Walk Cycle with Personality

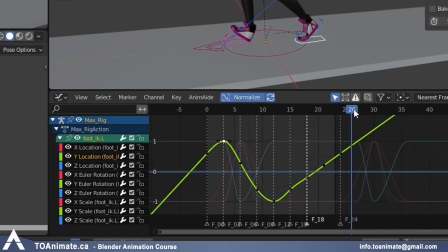2249s
So from 24, it will be on frame 27. I'm going to paste it there just for now.
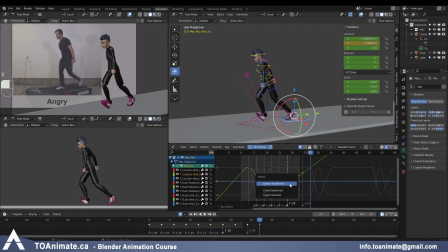2254s
And I'm gonna delete what's between. And now basically that fixes my frame 24, right? Because before it might have been a different value here, but now that I deleted it, and I have a perfectly straight line from my passing position to my next down position, frame 24 is exactly where it should be.
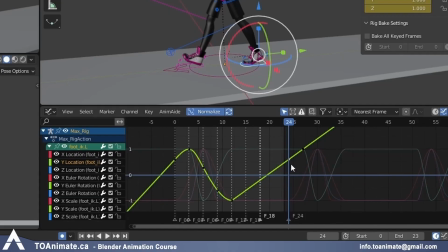2274s
So I'm gonna redo that key. And to make it the same as on frame 0, I'm just gonna paste it here. And now I can delete this extra key on 27 that I don't need anymore. So I just borrowed it just to be able to create that straight line and then transfer that value to the beginning.
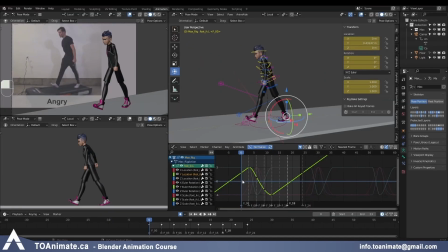2293s
Okay, so it's a little bit complicated. If you don't get it right away, just go back in the video and just copy what I did, but hopefully it makes sense. So we definitely have some floatiness and some knee pops, and it's not as sharp as it could be.
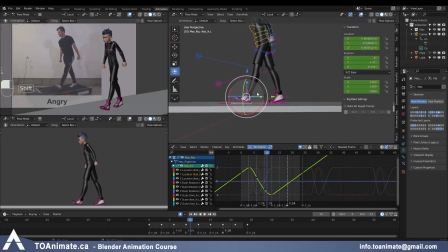2308s
Let's start fixing that. So basically, one of the things we should do right away is these foot plants.
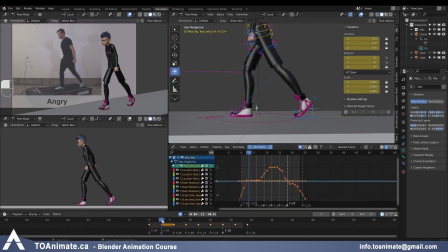2316s
So all the way from frame 0 to frame 3, the foot is taking its time to go down. But if you look at our reference and just remember that our actual stride pose is on frame 1 when I'm looking at this instead of my animation, because we offset it by 1 frame,
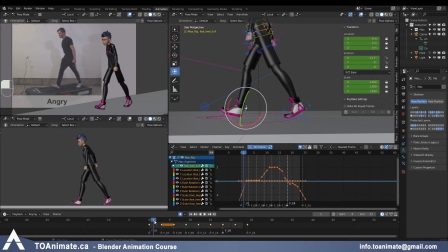2335s
how long does it take for the foot to plant? So this is our first frame, then it takes 1, it's almost on the ground, and 2, it's touching the ground. So it's gonna take 2 frames. For us, it's taking 1, 2, 3 frames.
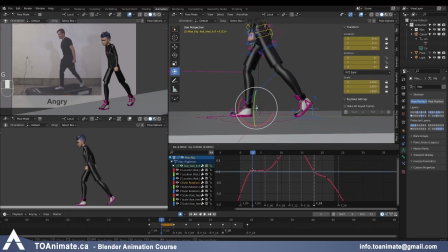2350s
So I wanna grab frame 3, bring it 1 frame back, because it's gonna take 2 frames for the foot to plant. And on frame 1, it should be close to being planted. So I'm bringing that value down a little bit closer to 0.
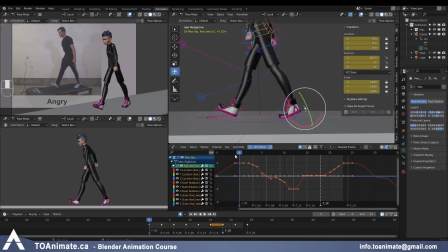2369s
And then let's do the same thing on the other side. We're gonna find that pose. Again, bring the down position 1 frame earlier. And create another key in between and bring it down closer to 0. Now the feet planting on the ground are more snappy.
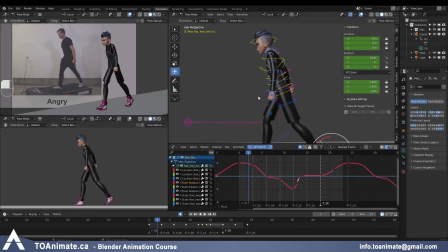2388s
And we wanted to offset the rotation X on the upper body when the body goes to the down position and to the up position. I'm gonna leave the rotation on the cog exactly where it is.
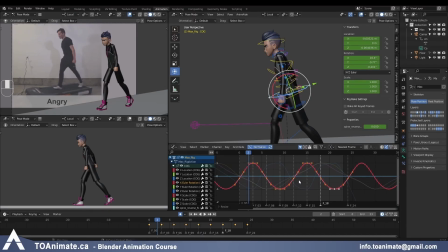2401s
I'm just gonna reduce it even more because I still feel like it's a lot. And now I have the chest to offset, the neck, and the head. So first I'm gonna grab the chest, just the X rotation.
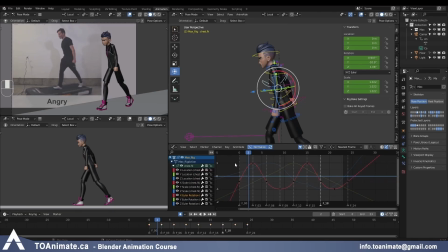2416s
Actually, we haven't even made our cycle yet, and we need that for these offsets. So grab the whole body, grab all of your keys, Shift E, make cyclic. Now when we scrap past and before the animation, we still see the walk cycle going.
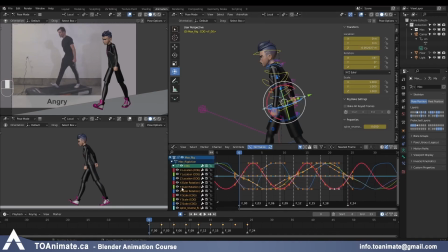2436s
And now we're able to start offsetting these values. So I'm gonna grab the rotation X on the chest, and I'm just gonna offset it by 1 frame by pressing GX1.
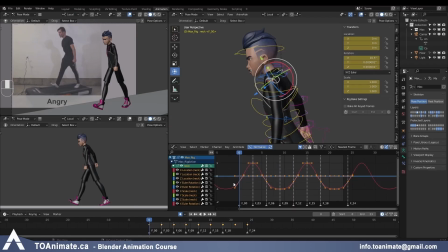2449s
And then on the neck, I'm gonna do the same just on the X again, GX2. And on the head, I'm gonna do that with 3 frames, GX3.
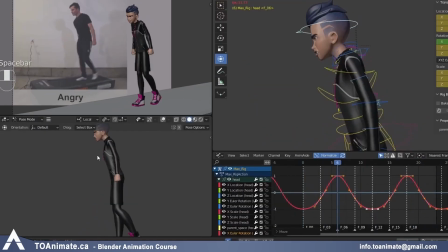2463s
And see what that gives us. So you can see there's a lot more bounciness to the head and the chest and everything here. So it's not as stiff as it was before. It's still pretty stiff because based on this reference, but there is a little bit of a breakup to make it more interesting and realistic, right?
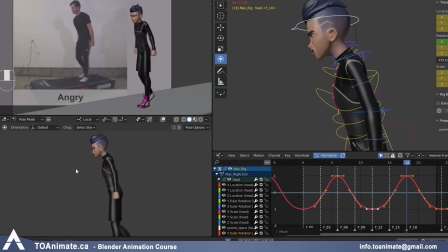2480s
Because when the body hits the ground, there is a chain reaction going up the body. Not everything will hit at the same time, so you need that offset there.
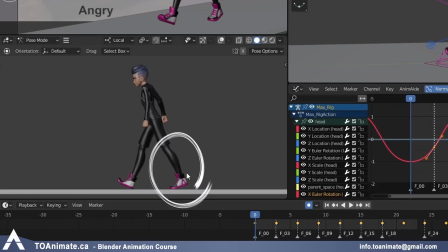2487s
Now we can also see the back foot is acting a little weird when it lifts off the ground. It goes back and then it just goes straight forward.